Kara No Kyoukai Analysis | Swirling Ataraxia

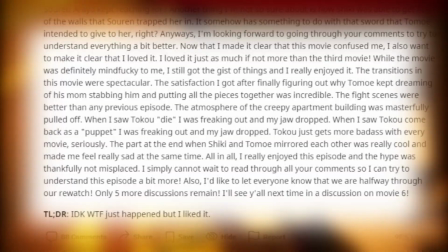33:01 Even looking at the tight moon wiki and other such analysis of this plot online, there's really nothing concrete.
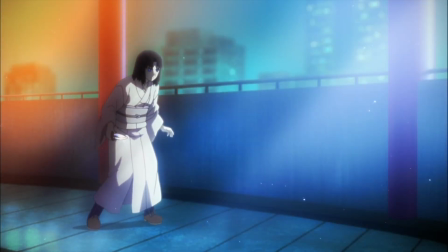33:09 Clear as day though is that the tension ramping in this movie is amazing.
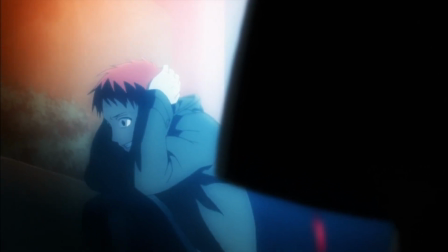33:13 The film teases just about all the fucky action set pieces right at the start and once Shiki and Enjo get to Aria's complexing complex,
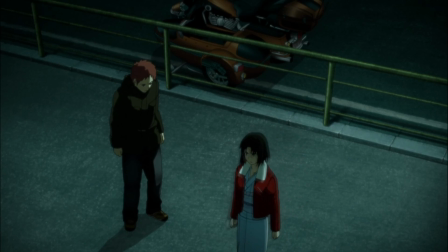33:23 those initial glimpses inch ever closer. That makes the following two scenes leading up to the violence all the more pensive to the audience.
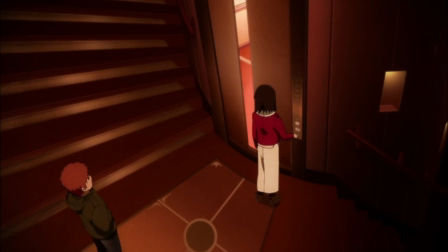33:32 Shiki and Enjo go to Tomoe's old apartment, where he believes his parents should be lying dead.
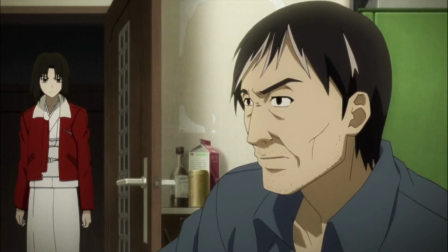33:39 But they aren't. Instead, Adia's replicas are performing their actions dutifully.
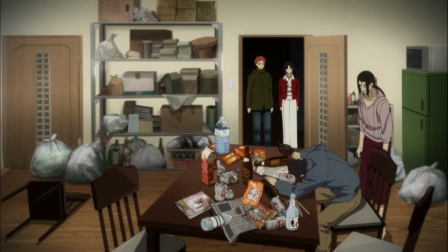33:45 Interesting thing to note about all this is the jarring lack of blood. This was a thing during the hook, too.
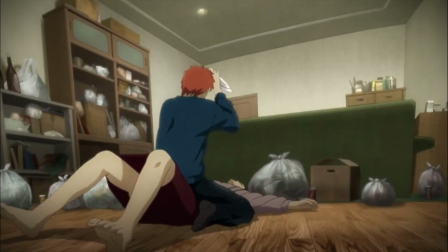33:52 When Injo stabs his mother, there's practically none of the red stuff. Yet, he still holds her organs in his hands.
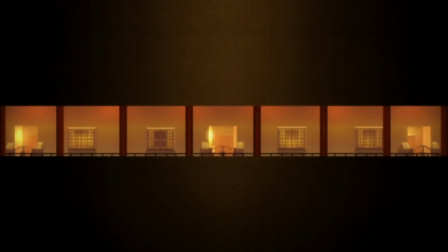33:59 That extra step that might seem a bit much establishes that the lack of blood is an intentional choice,
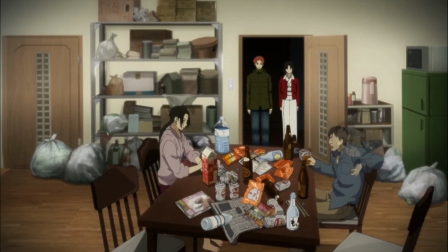34:05 and not the movie shying on violence or some arbitrary reason. It's all just making it clear that every one of them's fake from the get-go.
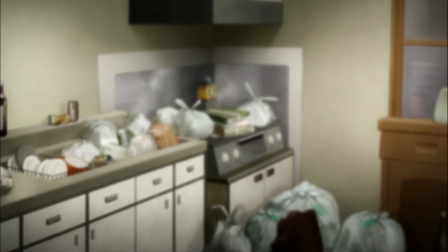34:13 The movie wants you to think about this real deeply, too, because Shiki,
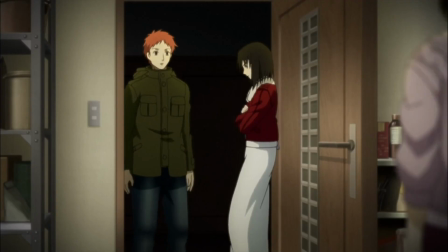34:18 goddess that she is, verbally points out the lack of blood when she sees Injo's mom killing everyone.
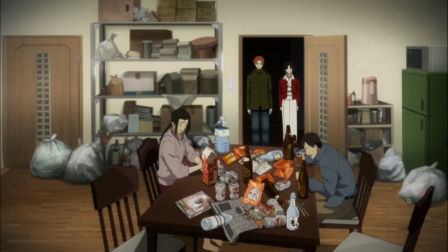34:25 So you know, note it, mark it down, really think about it audience. What does it mean? Speaking of depressingly murderous antics and things leading up to them,
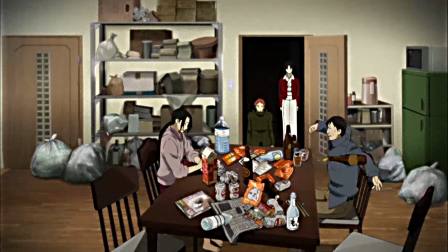34:36 the shot where Injo's father abuses his wife before the wife bashes his head in plays out way differently than the first time around. Not in actions, but in framing.
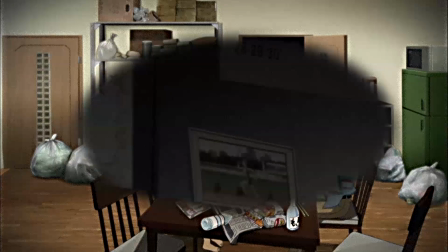34:49 Whereas the initial version was played for setting the mood and engaging the viewer immediately with a what-the-fuck moment,
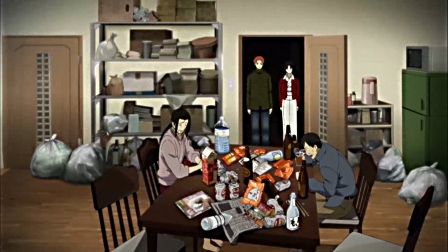34:56 this sticks to one singular wide shot. Not moving an inch until everything is played out. There's no dressing it up in pretty shot direction to make it more dramatic. This is an abusive family, and for an entire minute and 20 seconds on the dot,
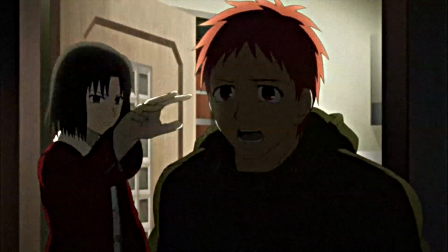35:16 you have to live with them. The shot only changes once Injo's mother switches her thoughts to her son.
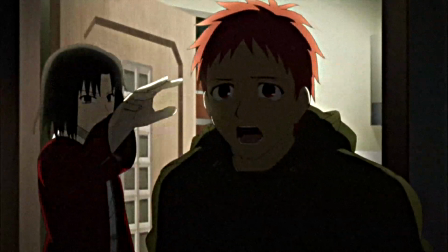35:23 It's something, again, seen multiple times in this movie, but now it's blocked behind a door, obfuscated.
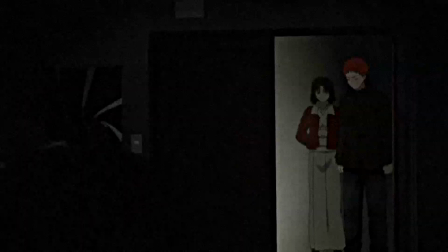35:31 What's happening is obvious, but right now it's not clear why. Why are these actions repeating with replicas?
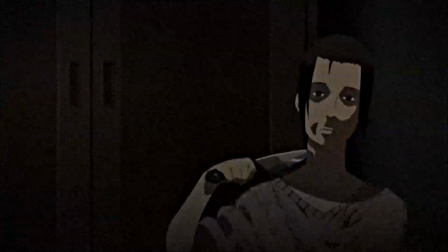35:38 Add to this pot the next scene where Shiki and Injo visit the place where he and his family lie dead,
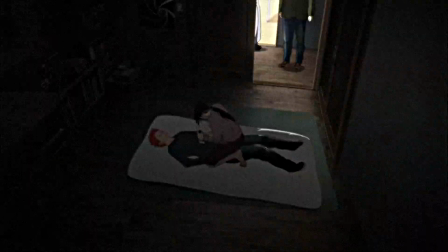35:43 and the snuffing anxiety starts boiling over.
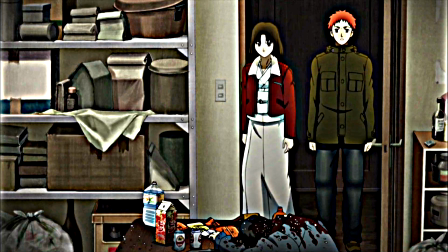35:48 The camera focuses in on the bodies of the mother and father real close, before moving to a frame where you can just barely make out the state they're in.
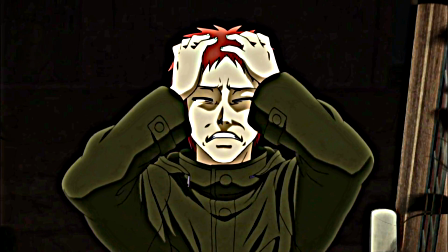35:56 They're still in the shot, but it's deliberately avoiding the nitty gritty. The camera is much more interested in showing how Injo is taking this sight in. He starts to break down. He can accept that his parents are deceased, but confronting the truth dead on is haunting.
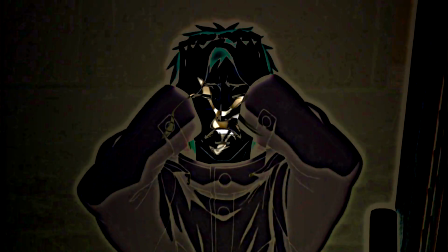36:14 Not to mention, the lingering thought he has of what about me?
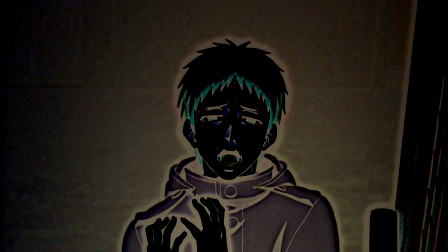36:19 He and the camera by proxy deliberately ignore confronting that.
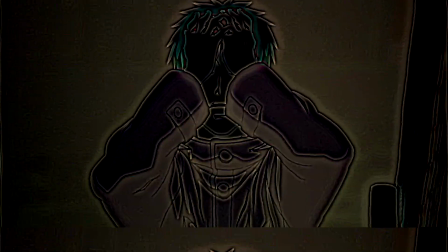36:25 I think this was done to give the audience a little hope. Hope that our lad is the real one.
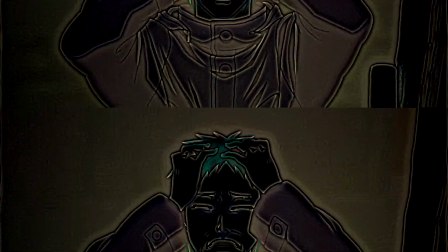36:30 After all, he's been at Sheiky's for a long time, so it follows that his folks would be in this kind of state.
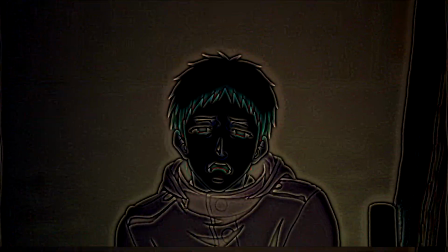36:36 Rather the viewer accepts that hope or not, the movie has presented all of its puzzle pieces in an orderly fashion.
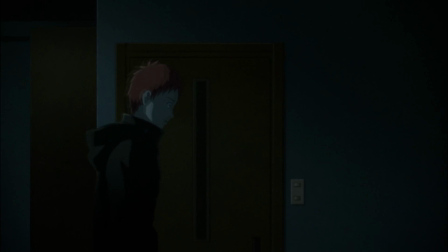36:47 is a line Shiki says after a macabre moment of her murderous intent being visualized.
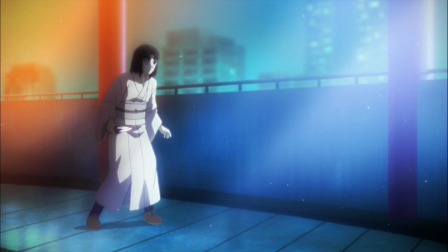36:52 Amazing sequence, leaves me breathless. Shiki has an inclination towards violence, just in general.
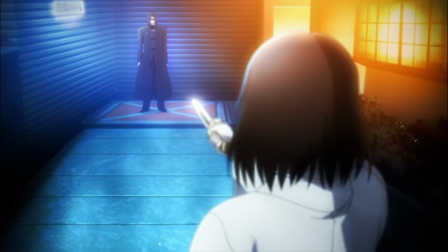37:01 So seeing her finally act on impulse with reckless abandon is oh so amazing.
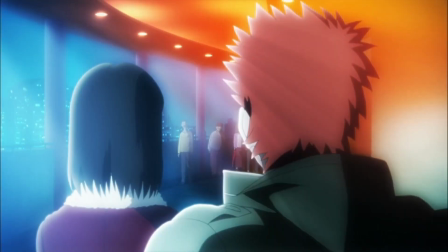37:07 Ghouls surround Shiki, but she utterly destroys them in a beautifully animated sequence.
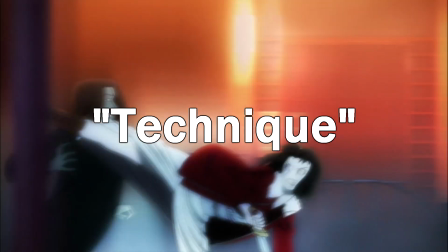37:14 This film uses the shaky cam technique? Something I'm usually not fond of.
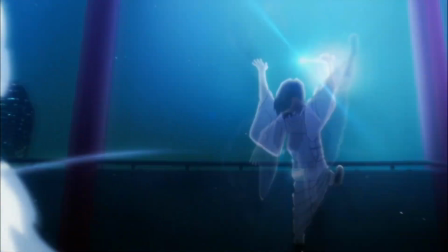37:20 However, I think it actually works really well here.
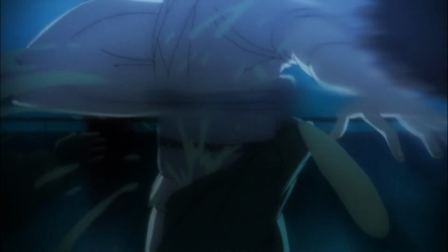37:23 See, it's usually used to hide the fact that the action is shitty by making it seem more frantic than it really is.
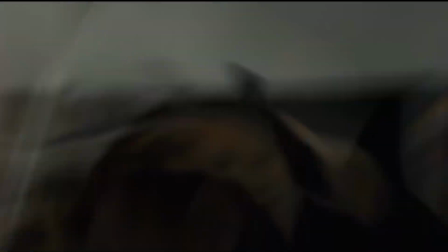37:30 Take pretty much any live-action movie with it. but Mujun Rasen
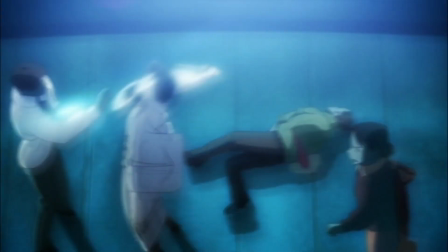37:34 takes it and uses it in a way that I think benefits the film exponentially. In prior entries, Shiki was usually on top and dominating.
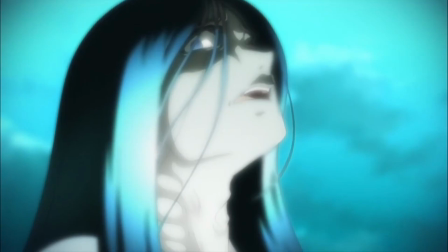37:44 Take the rooftop fight in Fukan Fuke. There, the camera movements are swift and agile and step with Shiki.
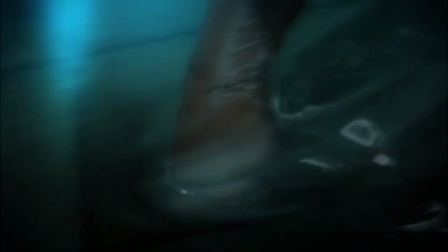37:51 It creates this nice and fluid feeling encounter that leaves most in awe when they see it, myself included.
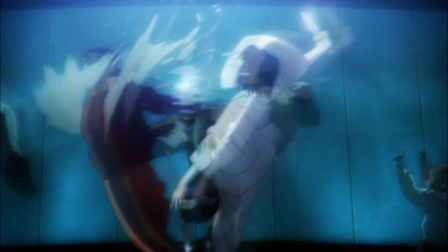37:58 Here, though, while her movements may be fierce, she's in unfamiliar territory.
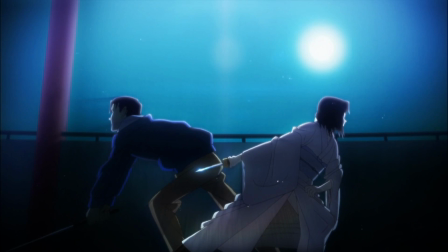38:03 Out of tempo with her surroundings, though she still conducts herself admirably.
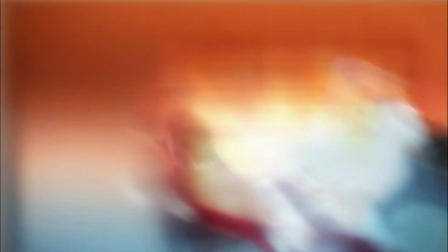38:08 The camera, during the combat, is linked to Shiki's control over a fight.
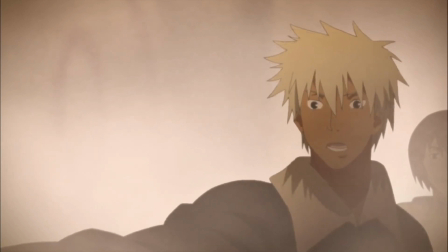38:13 In the curb stomp near the stop, she's entirely in her element, so there was barely any jitter.
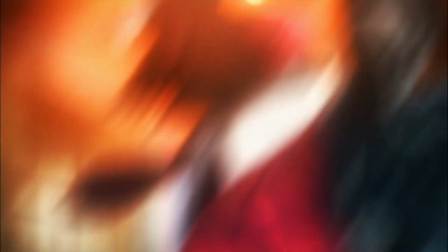38:19 When she's swarmed by ghouls, there's a little shake.
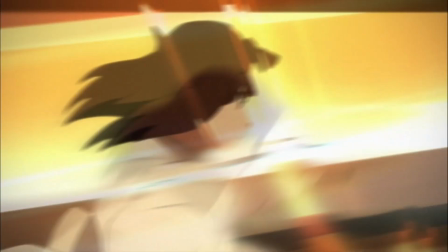38:21 Near the end of the movie against Aria, it goes absolutely mental because the fight could go either way so hard that all the camera can do is spasm.
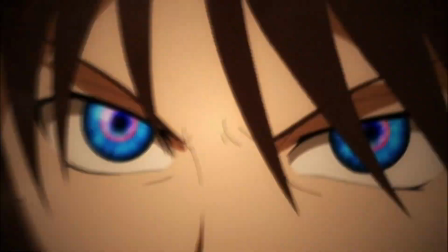38:30 It conveys the ferocity of each situation with the gravitas required.
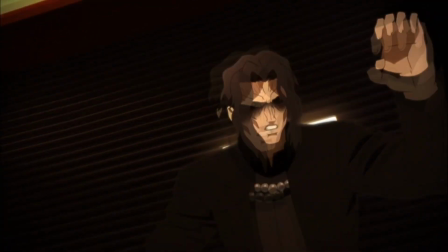38:35 Not to mention all the swerving camera movements in the world can hide the fact that the choreography of these fights is certainly up to snuff.
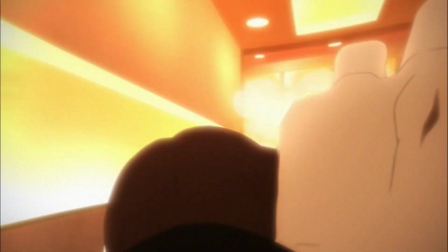38:43 When Shiki acquires her sword, the Kanasada Kuji, she implements the exact same kendo techniques she was practicing in the second movie.
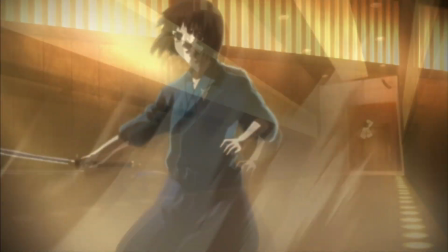38:51 She's traditionally trained with the sword, and the animators take great care to show off that fact.
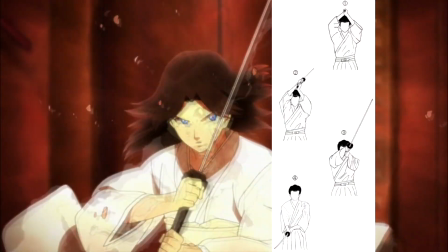38:57 Here are some of Sheiky's actions that are influenced heavily by traditional kendo. Look, they're on screen right now.
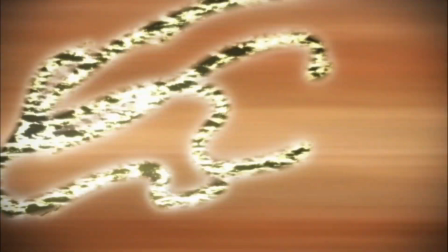39:04 I better edit that or I'm going to s-
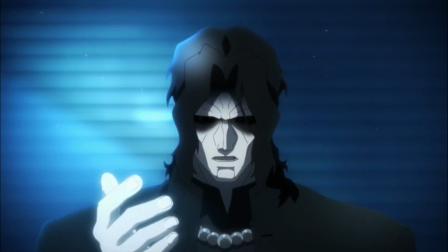39:08 Aria, by comparison, may not be trained in any real style, but you can feel the force behind his actions.
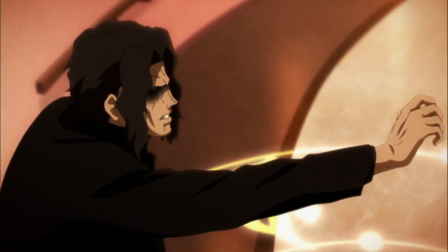39:15 When his bounded fields hit Sheiky's blade, she doesn't just cut through it.
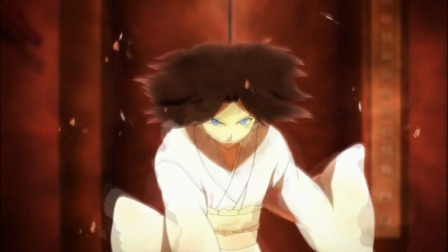39:19 Aria's powerful, so Sheiky has to force her way through, even with her self-suggestion.
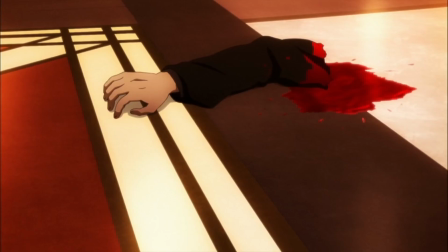39:26 Which, given Aria's dialogue about Sheiky using it to be good with a knife,
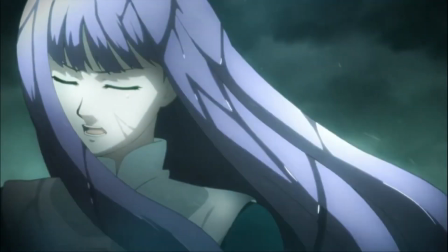39:31 I had thought for years only meant she was using it to trick herself into being good with a small blade.
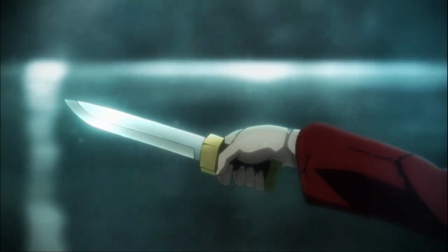39:37 But it's actually way cooler than that. Or way more contrived, depending on your outlook.
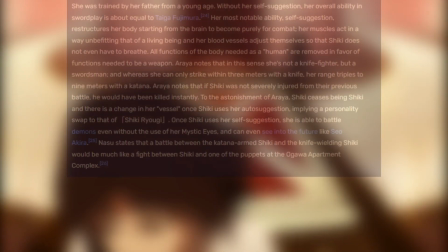39:43 Honestly, depends on the day for me. One look at the Type Moon wiki revealed to me that self-suggestion means that Sheiky rewires her entire body,
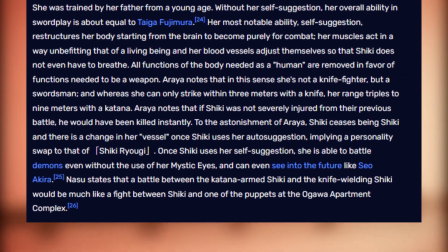39:52 starting with the brain, to be purely for combat. To the point that she doesn't even have to breathe.
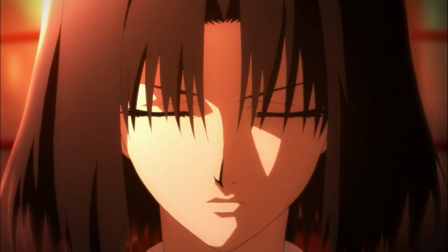39:58 Once the fight against Arya ramps up, this is all more overt.
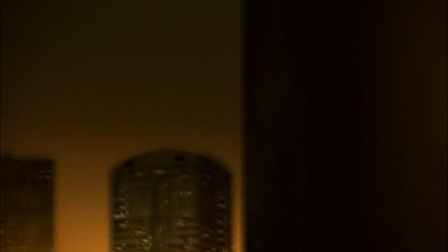40:02 I mean, she stabs him mid-air in one of the best set pieces in the series, if not just flat out the best one.
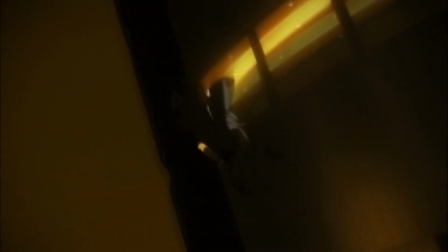40:08 I think it's the best one, it's fucking amazing. She stabs him so hard it creates a fucking crater.
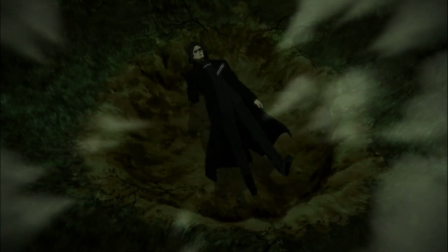40:16 Shiki is powerful. The reason Arya says the katana is Shiki's real weapon isn't out of any training she's had or anything.
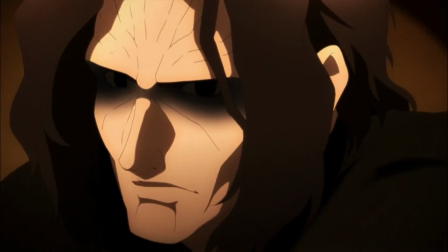40:24 It's more in line with the philosophy of a blade being an extension of one's self.
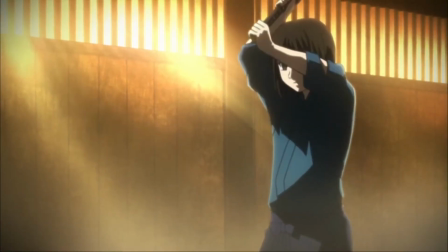40:28 Add self-suggestion, her training from a young age, and the sheer range of a sword compared to a knife.
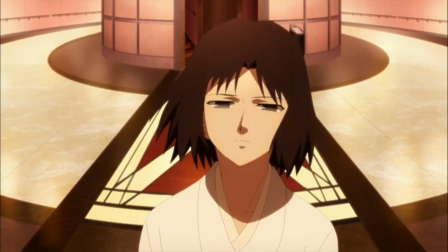40:35 And Arya's word choice makes way more sense. Here's something cool to know about on the subject.
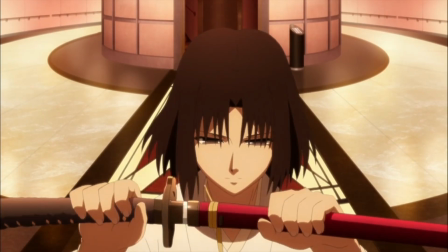40:41 Kanai Sadakuji, which, again, is Shiki's katana, has the ability to instantly dispel a bounded field once is unsheathed.
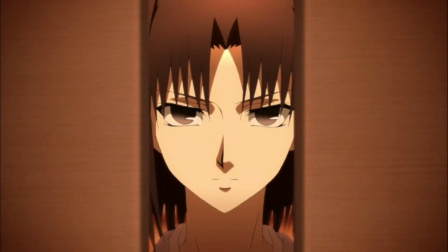40:49 That's why Shiki can pop out of the elevator to fight Arya. She doesn't just do it because she's cool.
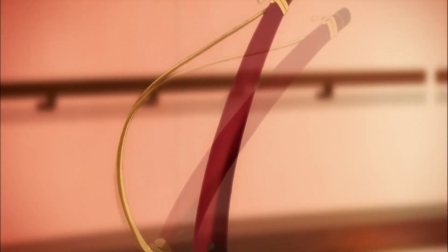40:56 I didn't put that together until now, so hopefully I'm not the only one.
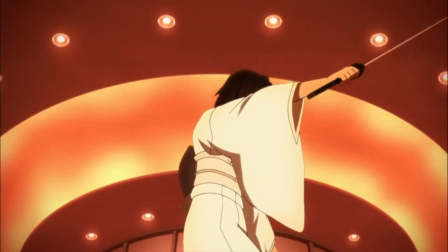41:01 All in all, the action in this movie is just really well done.
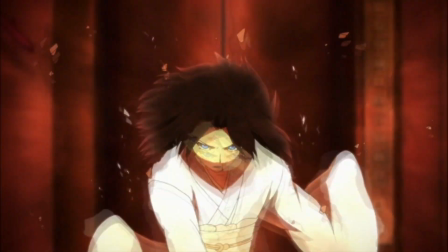41:06 Probably the best in the series, though it has been a while since I've watched Seven.
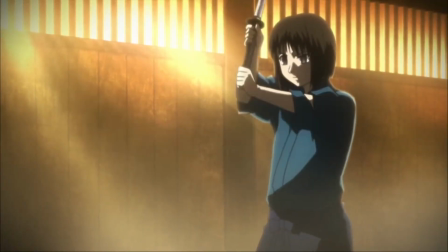41:11 But then again, Kara no Kiyokai 7 doesn't have any swords, so...
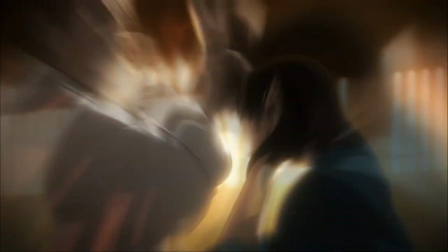41:16 Hefty blowback.